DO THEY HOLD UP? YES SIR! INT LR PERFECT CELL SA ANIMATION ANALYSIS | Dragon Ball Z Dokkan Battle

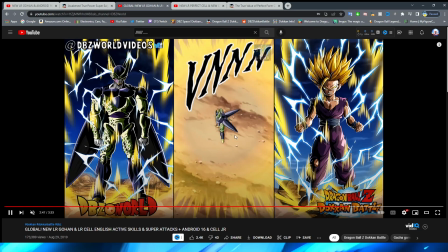(24:41)
But yeah, obviously we have this shot where we're looking up from overhead, which is very cool.
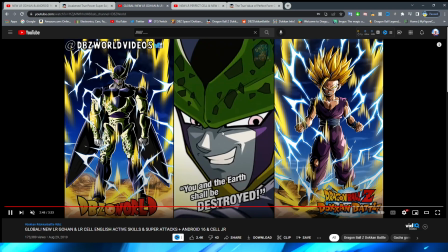(24:46)
And then obviously we have the Kamehameha form in his hands. This is the part that I believe is taken from Fighters. Also, for some reason, this particular art style here gives me huge Buchigiri match vibes. I don't know why, but it just feels like a Buchigiri super.
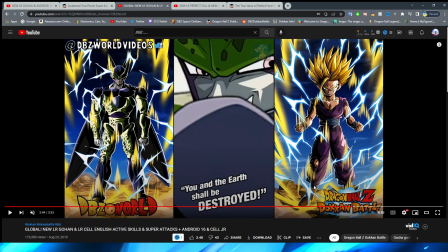(25:01)
Alright, so we have Cell sort of bury his face into his shoulder there as we pan to
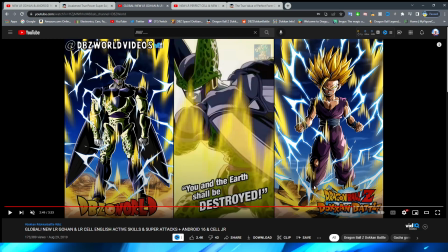(25:09)
a little bit of a more outward shot with the key going around him, which looks good.
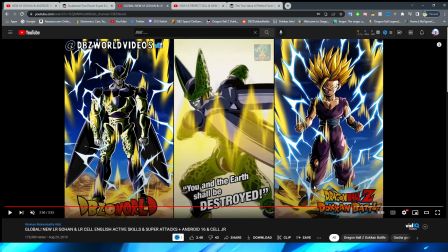(25:14)
Obviously, the key around his back too, giving that little 3D effect.
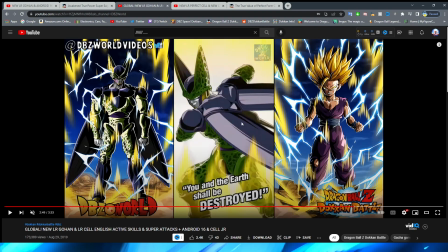(25:19)
And actually, I never noticed this, but we also have, I would say that this is maybe not as good,
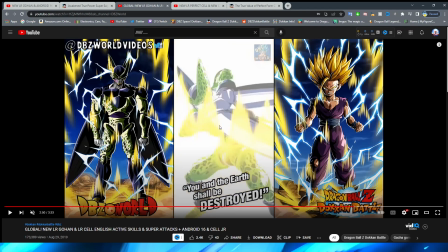(25:25)
but it definitely looks like a little bit of more rotoscoping here because you definitely feel like Cell's a little bit more 3D here,
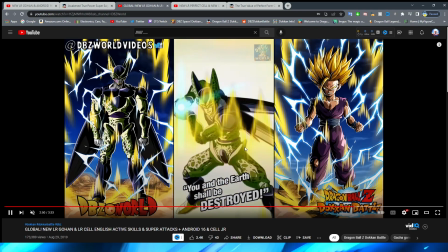(25:31)
right? In the way that he's sort of turning his body a little bit. That's pretty cool. That is a very interesting way also, too.
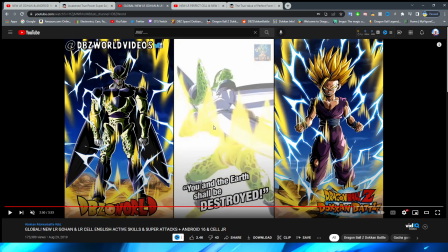(25:37)
I just noticed to do him bringing his arms forward quicker. They have the white flash, right? And then his arms are even quicker, right? Like it kind of feels like the amount of time that would pass in between that is where his hands would be, but then that way they don't have to animate that, right?
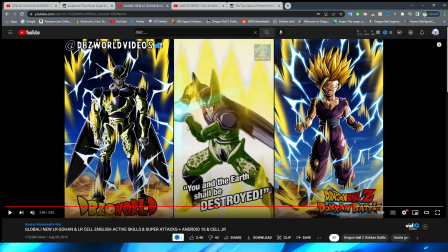(25:56)
And your brain just kind of fills in the gaps there too. I feel bad that I keep talking about it because I feel like it's sort of annoying that I keep bringing it up, but I'm just analyzing what's on the screen here, bro. They fade the head again. I mean, I guess that is better than if they just had it snap there, but I still feel like there's a better way to do that.
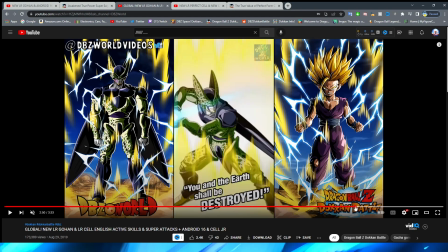(26:15)
Again, a very nice transition here, right?
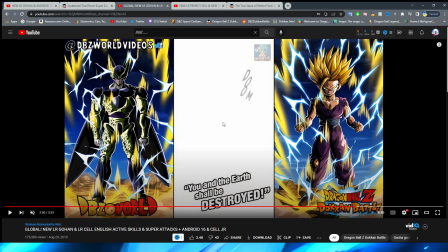(26:18)
They use that white sort of flare there to sort of mask the transition to him actually firing the beam forward, which is pretty cool.
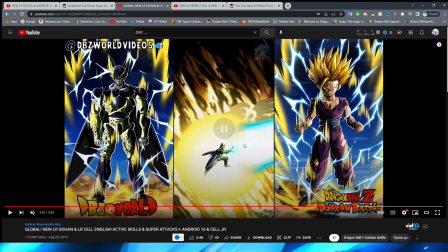(26:26)
The beam looks very small there, but then obviously it transitions and you can see it's really big.
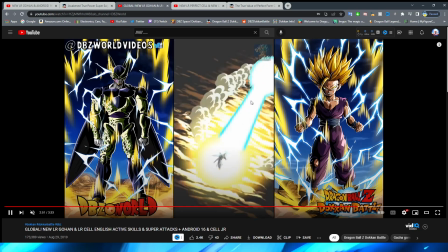(26:31)
I feel like the ball is a little bit too small there, but this is a super cool angle. Oh my gosh.
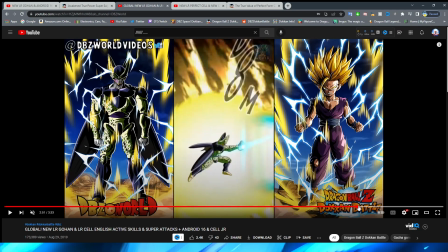(26:36)
The one thing that kind of stinks about this is that the asset of Cell right
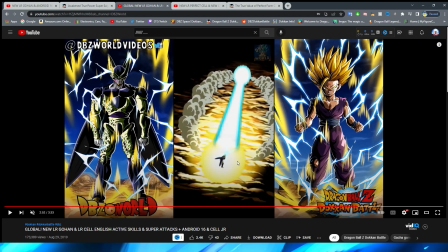(26:42)
there changes super dramatically, and it looks really awkward when you actually notice it, right?
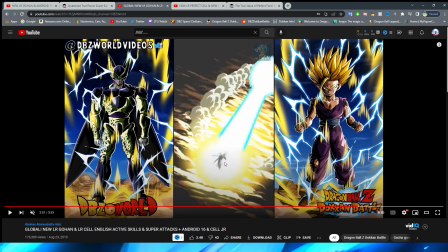(26:48)
Like the change from right, they try and mask it a little bit by having that white flash, but like when it goes from there to there, that feels super jarring on Cell specifically, for sure,
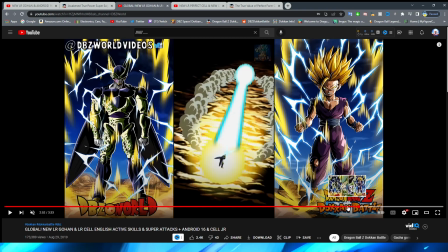(26:59)
because obviously they're trying to get a more correct angle for him. But the overall angle of this shot is just so nice.
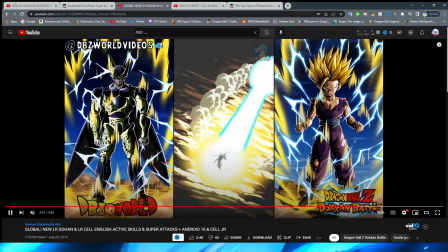(27:08)
Really, really love that. That's like a full follow through of the camera there. I wish they did that more often.
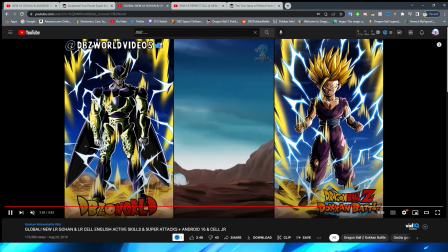(27:13)
And the Kamehameha getting smaller as well, going away, looks great. Such a cool shot.
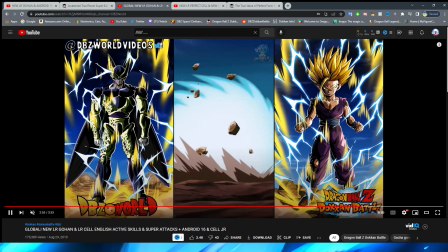(27:18)
We obviously have the Kamehameha come up forward towards the camera too, which looks great.
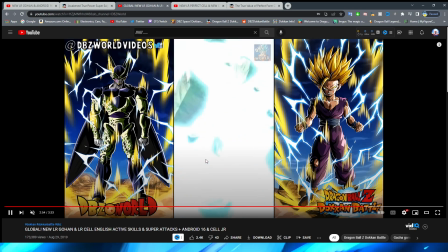(27:23)
Is this going to transition or just cut? Oh, okay, just cut.
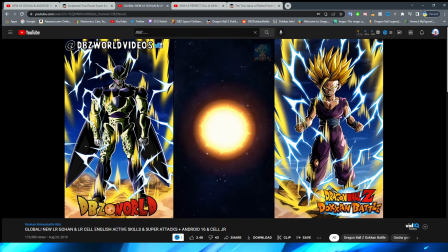(27:27)
But nonetheless, I definitely always like this, where obviously this is sort of an alternate universe where Cell destroys the planet.
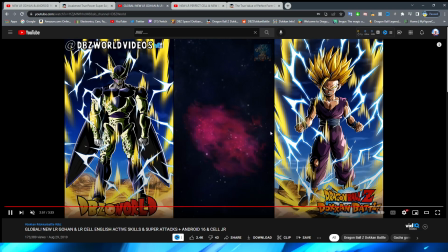(27:32)
And I think that this part looks really cool, obviously with the smoke effects there too. And all that's left is just the rubble and the galaxy. I always thought that the numbers came in a little bit too slow for this too. It's like, he blew it up. Oh, there's the damage.
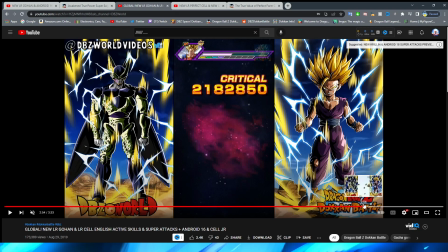(27:45)
Okay. I always did like this part too, where the actual energy that envelops the planet too.
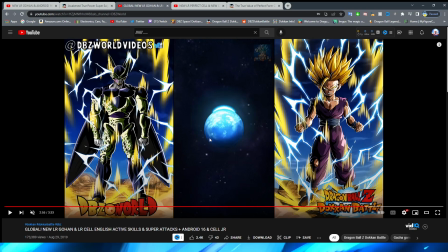(27:51)
I love how they have this sort of like go around, right? And the planet begins to glow a little bit more as it gets enveloped by this, right? And then obviously we have the blue sort of cover it like this. I definitely love the way that this looks. It looks really, really cool for sure. Very, very nice until it finally explodes.
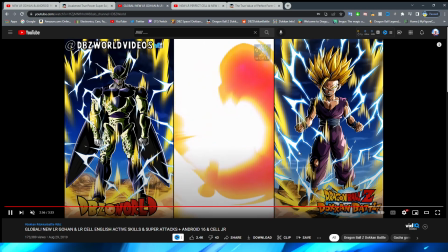(28:11)
Definitely a good active skill for sure.
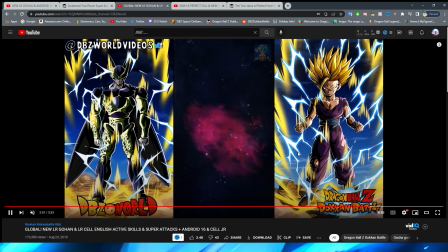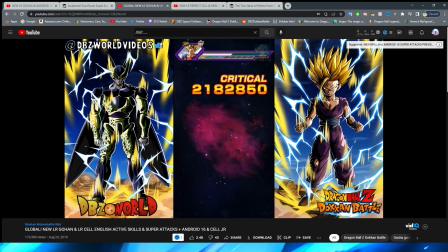(28:18)
Definitely very, very nice. Excuse me, I had to hydrate again. All right, so we are now on to our 12 key super here.
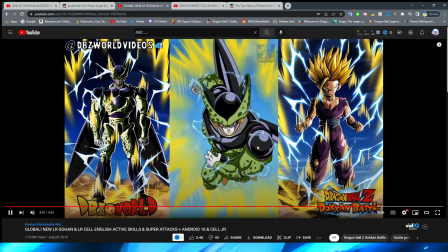(28:26)
We have a little bit of a stinky Cell asset here, unfortunately. Funny enough, I almost think besides the transformation animation,
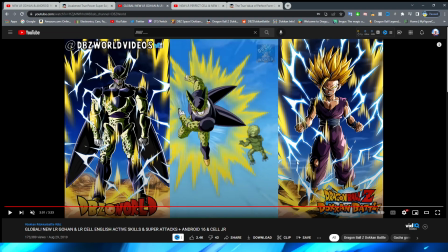(28:34)
I can't decide between the transformation animation if I don't like that one more or if I don't like this one more, because this one kind of feels like they didn't try a lot. I'm gonna be honest. I don't know. We have the fade of the assets here, right?